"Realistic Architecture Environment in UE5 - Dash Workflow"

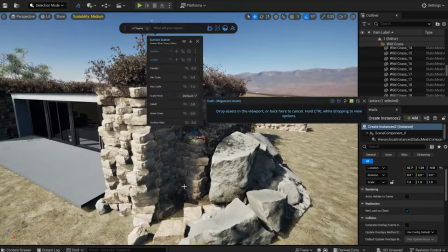754s
And I repeat the process for the other walls too.
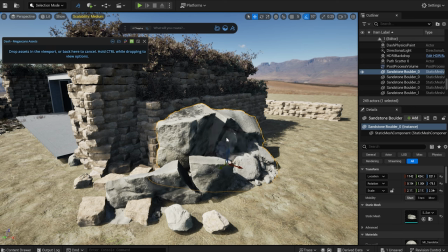761s
Let's add some bushes to the large rock as well.
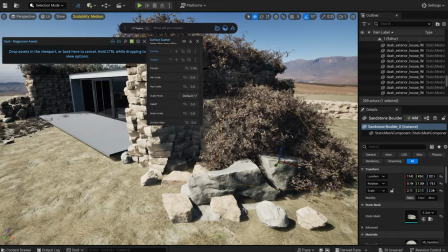766s
Here a bit denser. The vegetation completely covers this rock.
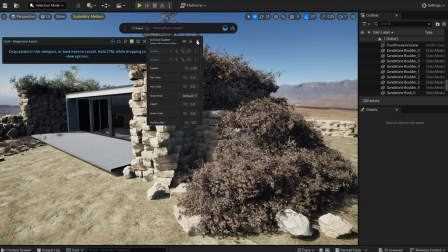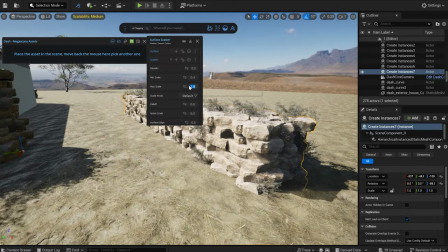779s
And I also want to place some plants in between the rocks.
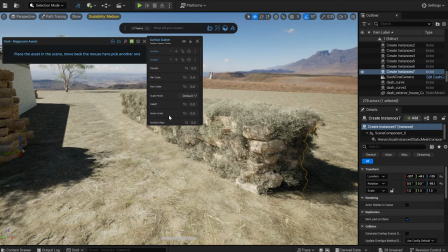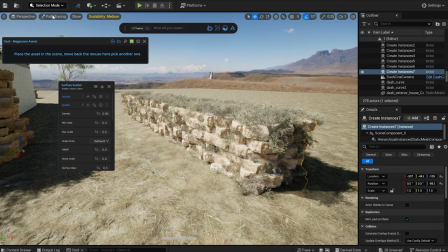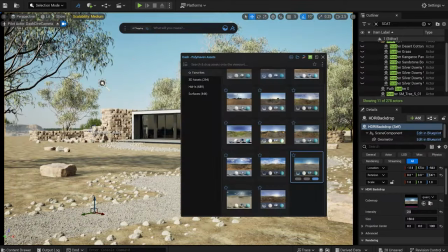798s
I found the sky a bit boring, so I experimented with a few other HDRIs.
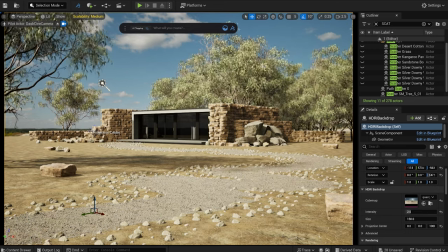803s
This one, with its nice blue sky and fluffy clouds, looks much better.
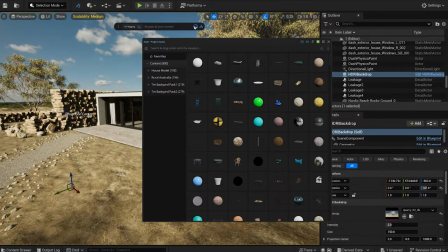811s
Let's throw in some props from the assets library and search for them with tags.
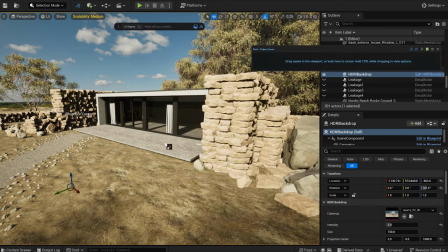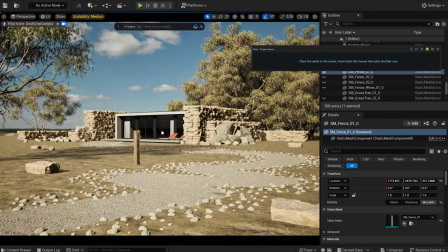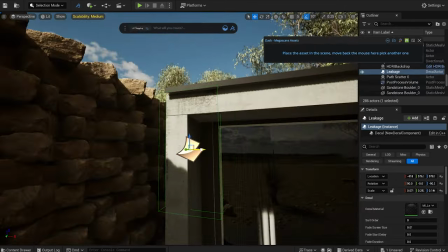836s
I will also add some decals to our building, making it more interesting.
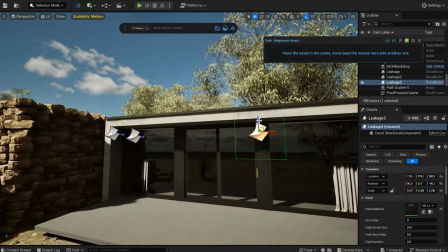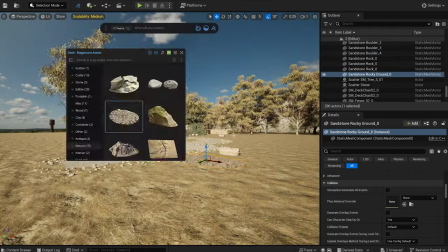849s
I will scatter some bushes on this rocky ground model to break up the grassland and make the ground more diverse.
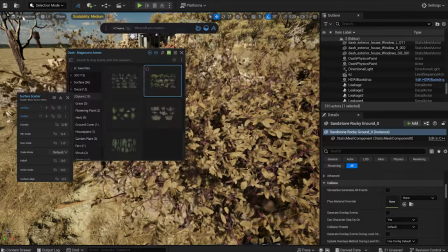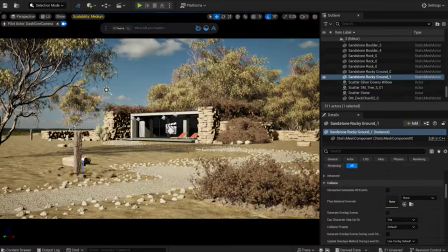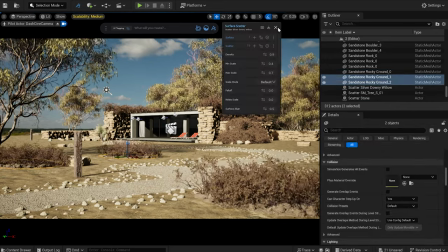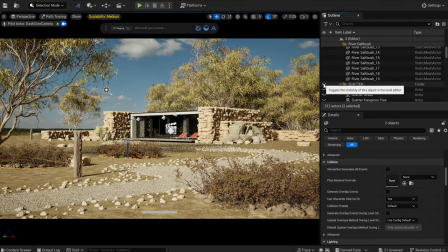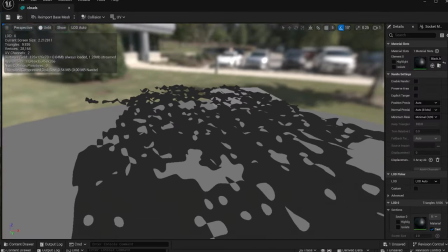877s
I generated a mesh in Blender with holes in it, which I will use to simulate the sunlight filtering through the clouds.
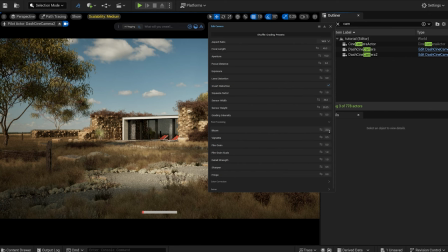884s
Finally, I apply some color grading. And after some adjustments, here's my final result.
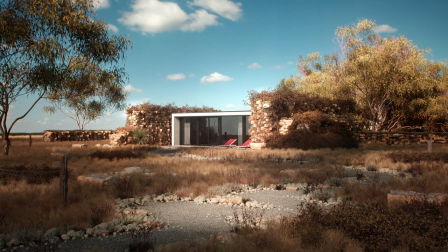So that's it. I hope you found some useful information in this video. And if you like Dash, consider joining the Discord server, where you can share your artwork and get fresh information about future updates. Take care. Bye-bye.